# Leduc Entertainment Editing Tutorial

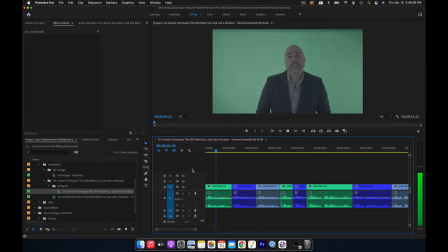Today I'm going to talk about on-camera techniques that will make you look like a rock star. Today I'm talking about on-camera techniques that will make you look like a rock star. Today I'm going to talk about on-camera techniques that will make you look like a rock star. Hey guys, Armando from Leduc Entertainment. Hey guys, Armando from Leduc Entertainment.
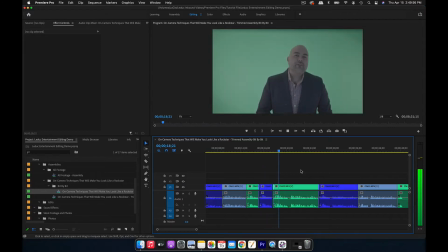Hey guys, Armando from Leduc Entertainment.
So yeah, as you can see, that'll make it a lot easier for you to go through each bit and pick out the best takes of each part of his speech. So now we're going to duplicate that sequence.
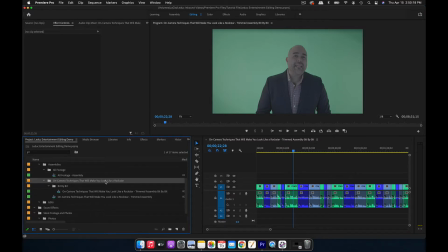First, we're going to create a new folder in Edits. I'm going to call that Edit. And this is going to be the one we edit from.
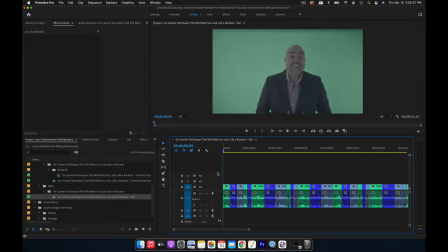So now we're going to select the best takes of each part of the video.
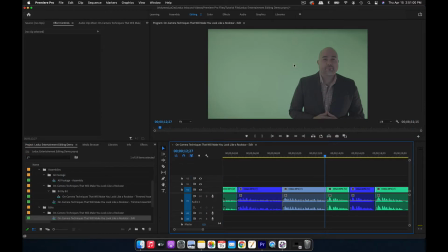So when he's introducing the title of the video, or when he's introducing a step in a process or a numbered list, you usually want to use an angle where he's to the side, so you can put the text graphic for that bit in the empty space next to him.
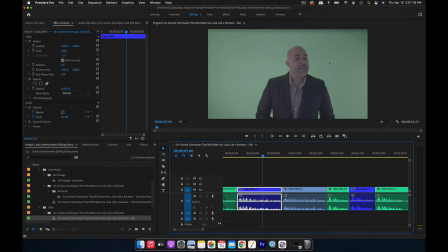But sometimes if you have enough space on the side of him in a shot where he's in the center, you can always zoom in closer to him and fit the text in the empty space on either side of him,
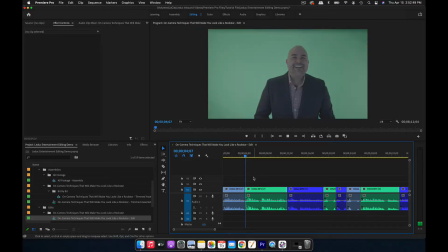like so.
Hey guys, Armando from Leduc Entertainment. I wanted to make this quick video covering on-camera techniques that make you look like a rock star. Hey guys, Armando with Leduc Entertainment. I wanted to make this quick video covering on-camera techniques that make you look like a rock star.
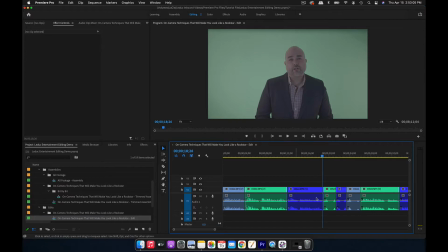He seemed a bit more smooth and sure of himself on that take in his delivery, if you know what I mean. So we're going to use this take. And you'll just keep going in the process all the way down the line.
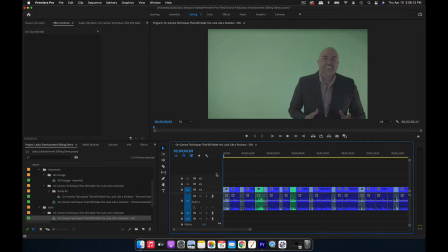All right, now we've got it to a point where I feel like we picked out the best takes of all the bits of the video. All right, so now what we're gonna do is start reframing our shots to where they're gonna be more suitable for presentation.
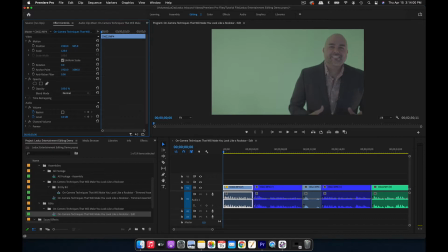So we want Armando to be framed in a way where the text can fit on screen next to him, but we're still seeing enough of him to where we can get a sense of the emotion he's conveying.
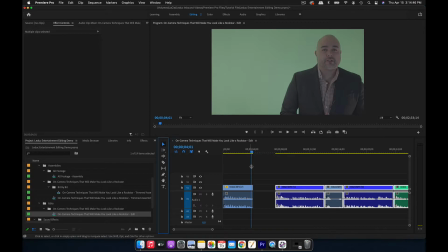And we're gonna move this over here because that blank space in between is where we're gonna put our intro sequence,
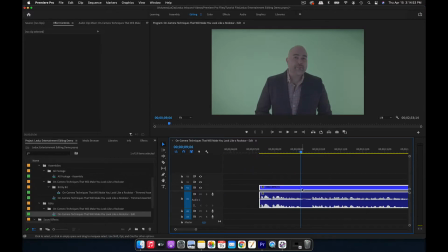which always comes right after the call to action at the beginning of every one of our videos.
Hey guys, Armando with Leduc Entertainment.
Let's move this closer to where he's in center frame.
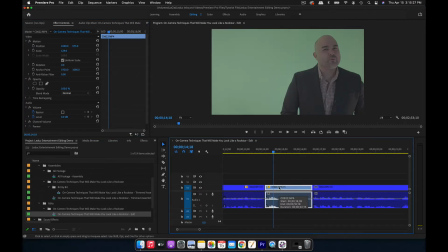And we'll use the same framing we had on the call to action at the very beginning on these parts where he's rattling off each one of the steps.
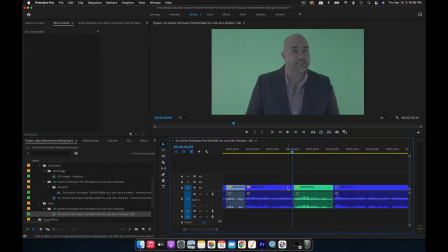Make sure not to have two shots back to back that have the same scale and position and everything. Otherwise, it's just gonna look weird.
Excessive blinking is hugely distracting and can decrease your believability and trust.
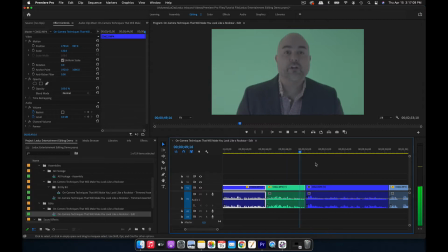Do a few blinks to warm up your eyes and then stop blinking while you deliver your content.
So now what we're going to do is add our text layers.
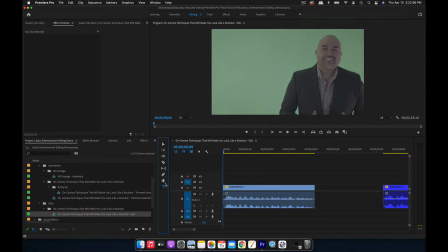These are the text graphics that we're going to put on screen when we have these side angles. You want to make sure this text is center aligned.
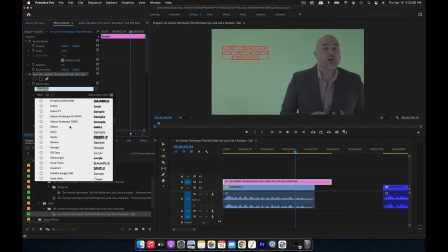And you can use just about any font you want, but the font I'm going to be using is Avenir Next,
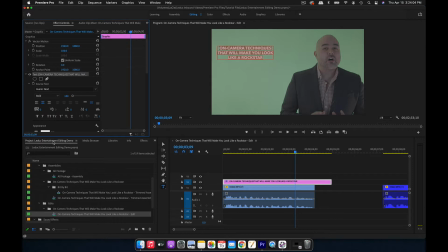specifically bold Avenir Next.